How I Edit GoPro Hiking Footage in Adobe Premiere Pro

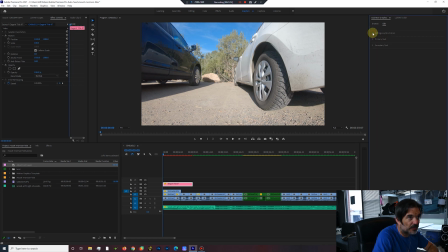[21:07]
Settings, animation, title scale, I'm going to leave that as is. Mount, Morrison hike. Secondary text, Morrison, Colorado.
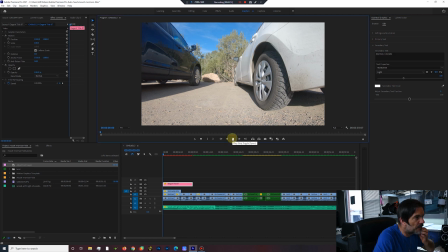It's a lot of white on white, so I'm going to grab the title, move it down some. That looks a little better. Drag this up one. And then
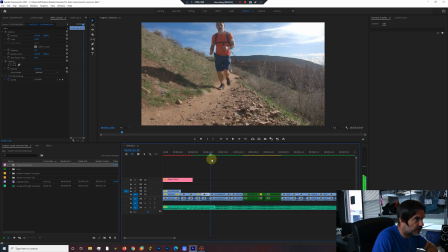[21:48]
I'm going to find a clip to start my color grading.
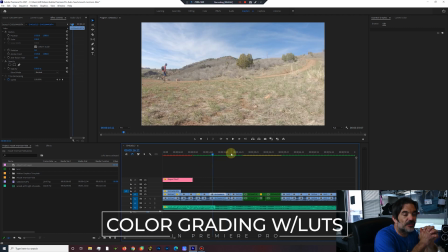[21:53]
You only, if you're shooting GoPro and your Pro Tune is set to on, you have more control over the color grading of the footage. Out of default, it will use the GoPro color profile, and it's very hard to get good colors if you have the Pro Tune set to off.
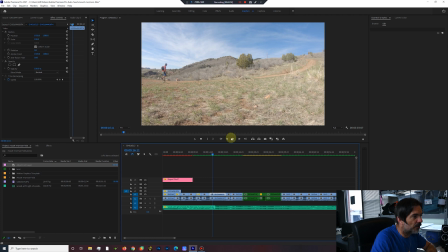[22:12]
But I'm shooting on I shot all of this on the GoPro Hero 7 on a flat profile. So I'm gonna create a new item. Adjustment layer, same sequence settings as the sequence. Here's my adjustment layer.
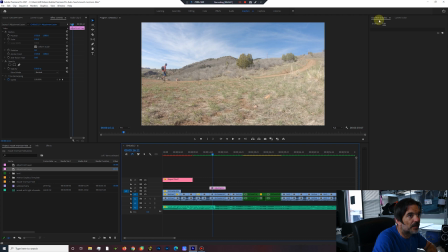[22:34]
Click on that. Gonna go to Lumetri color. I use creative lookup tables. The one that I use a lot of the times for GoPro is SL Big HDR.
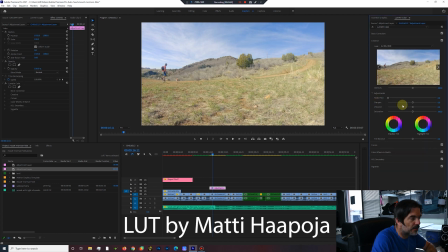[22:53]
It's by Matty Hoopa, I think. I'm not pronouncing his last name right, but he sells lookup tables and I like the look of them. This one is a little too strong, so I'm going to set the intensity down right there to about 50%.
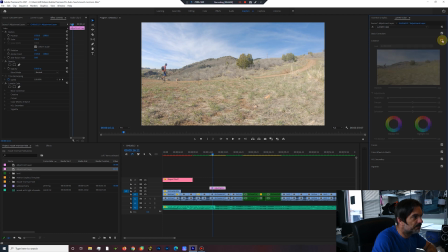[23:14]
And as you can see, it's just adds a little bit of pop to it. If you want to add a little more depth to the footage, I just grab the curve, the RGB curve, and just a little bit I pull it to the right.
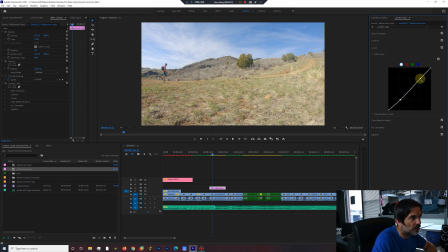[23:31]
And then I'm going to go to the top and just a slight S curve, nothing too crazy. And just that makes a big difference in adding depth. But that's all I'm going to do for this video. I'm not going to get into color grading. I'm definitely not an expert at color grading and all that.
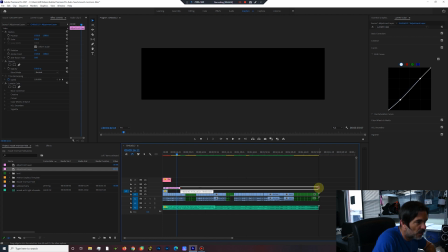[23:50]
So this is just very quick. I'm going to drag that all the way across the entire footage.
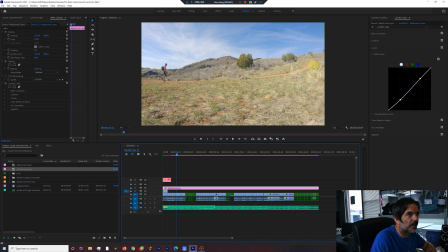[23:58]
And then from here, we're going to go to Export, File,
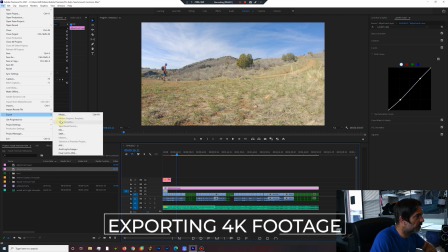[24:06]
Export, Media.
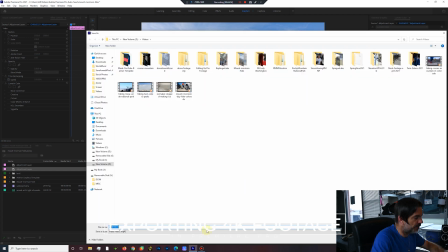[24:09]
Now, first thing I do is I change the output name because this is going on YouTube and I want the file searchable by search engines. So we're going to call this Mount Morrison Day Hike in Colorado.
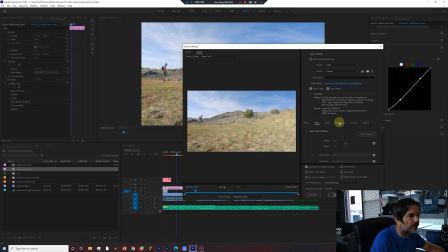[24:30]
Hit save. That's going to be the name of our file. Export video, export audio.
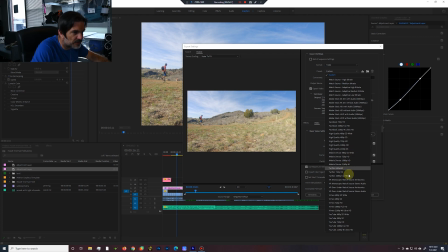[24:36]
Preset is I usually use custom, but you can use YouTube 4K Ultra HD. I'm going to scroll down here, render maximum depth, and then the VBR 1 pass.
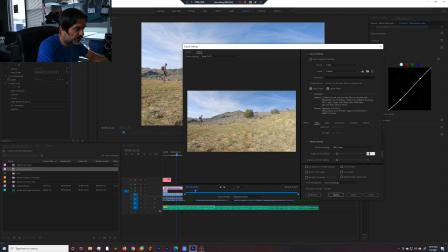[24:54]
I always do 2 pass. Target bitrate I go to 55. I find it's less glitchy when it finally gets to YouTube. If you do it at 55 with the 2-pass, use maximum render quality, and you can either queue it or export it from here.